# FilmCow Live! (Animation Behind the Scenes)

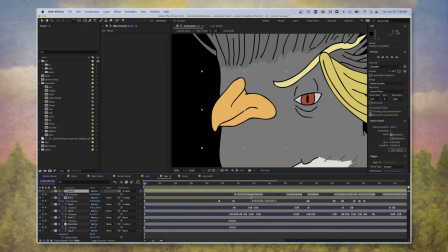2791s
That program is no longer supported. The only reason I can still use it is because I happen to have a copy that still works on an old computer, and then a viewer named Tyler Hall hacked the program for me recently.
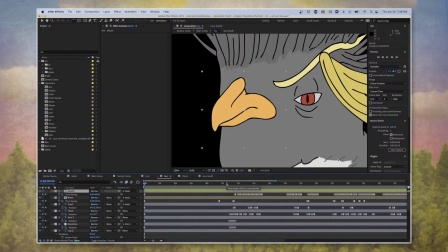2806s
That allows me to run it on computers that I don't have a license for. So I'm going to be able to continue using that. But if you don't have Magpie, which nearly everyone in the world doesn't, what you would do is you would go through this frame by frame manually, and
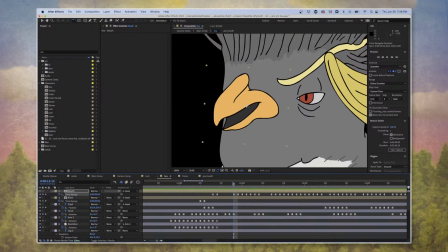2824s
that's what I do in Magpie. It just takes a lot longer, but you would move from frame to frame and listen to the audio. And change the audio to, or the mouth to different frames.
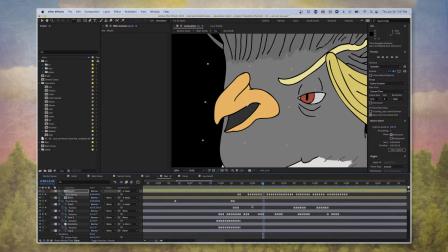2847s
Oh, speaking of Magpie, thank you for the $10. As a longtime fan, I realized the other day that I don't think I've seen a dog in any of your work. I'm not a dog lover, but just curious why. Thanks. Stoked about Shadowstone Park coming back.
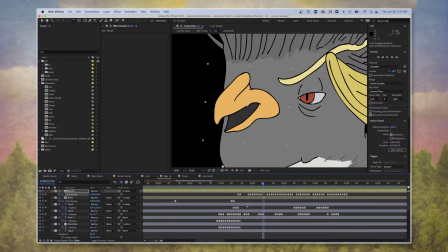2862s
Has there not been a dog? I guess not. No particular reason. I think I just haven't added a dog. I don't know.
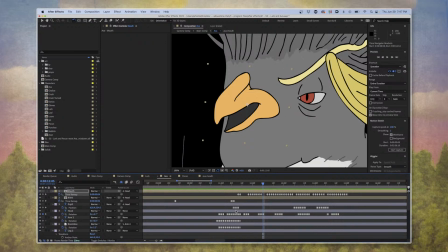2877s
Yeah, I have no idea. No particular reason. Thank you, though, for the support.
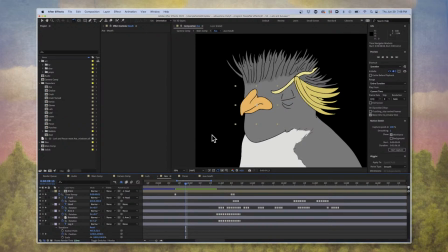2889s
So, this is I'm gonna get to the most important animation concept in terms of FilmCow animations here. I've seen a number of people over the years comment on the FilmCow animation and talk about tweening.
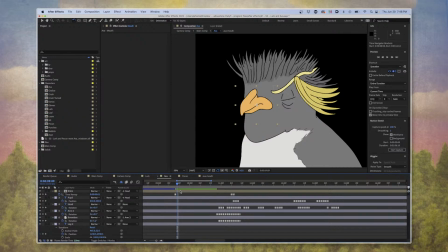2906s
So what tweening is tweening is taking one keyframe and then another keyframe, let's say moving this mouth over here.
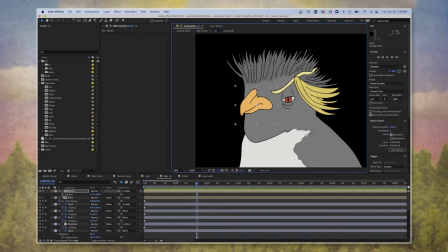2923s
Yeah, positional data. This would be a tween. And then we've done one movement, and then when you hit play,
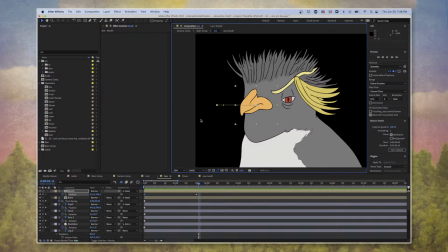2936s
the computer automatically creates all the in-betweens. I do not do this. I do not like how tweening looks. Even if you do stuff like, for instance,
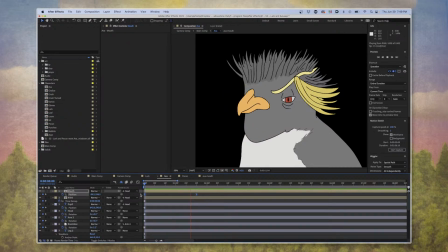2949s
you know, adding curves into the line to slow it down and speed it up, I still don't like the way that tweening looks. It just looks too smooth.
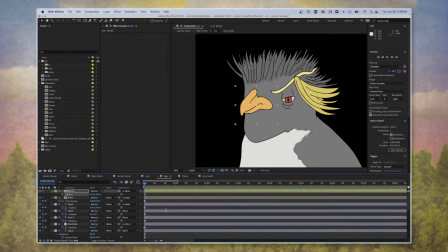2963s
What I use is something called hold keyframes. A hold keyframe means there's no in-betweens. So, I change this to hold keyframe, and then move it here, and it instantly moves.
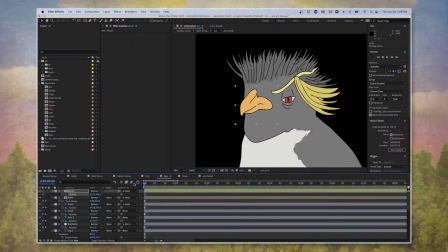2984s
So, if I wanted this mouth to go over here, what I would have to do is move it frame by frame. What this allows for is there's a little bit of a human element added to it.
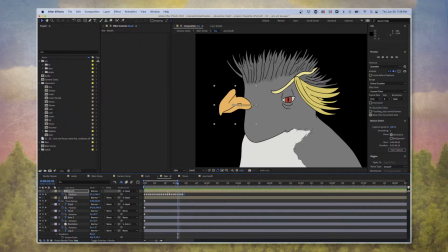3003s
where it's not quite perfectly smooth. It just kind of weirdly lumbers along. And it also means that I have extremely fine control over the timing if I want.
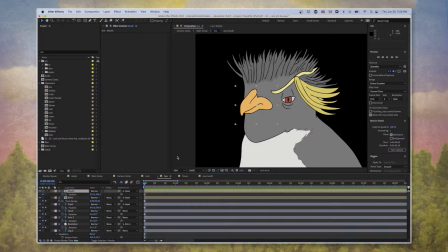3018s
May, thank you for the 12 euros. You go and make Vulo Lives and Shadowstone Park is back. Must be my birthday. I don't have a neat and fun question, so just pretend I did. That is a great question, and also very funny, May. Thank you.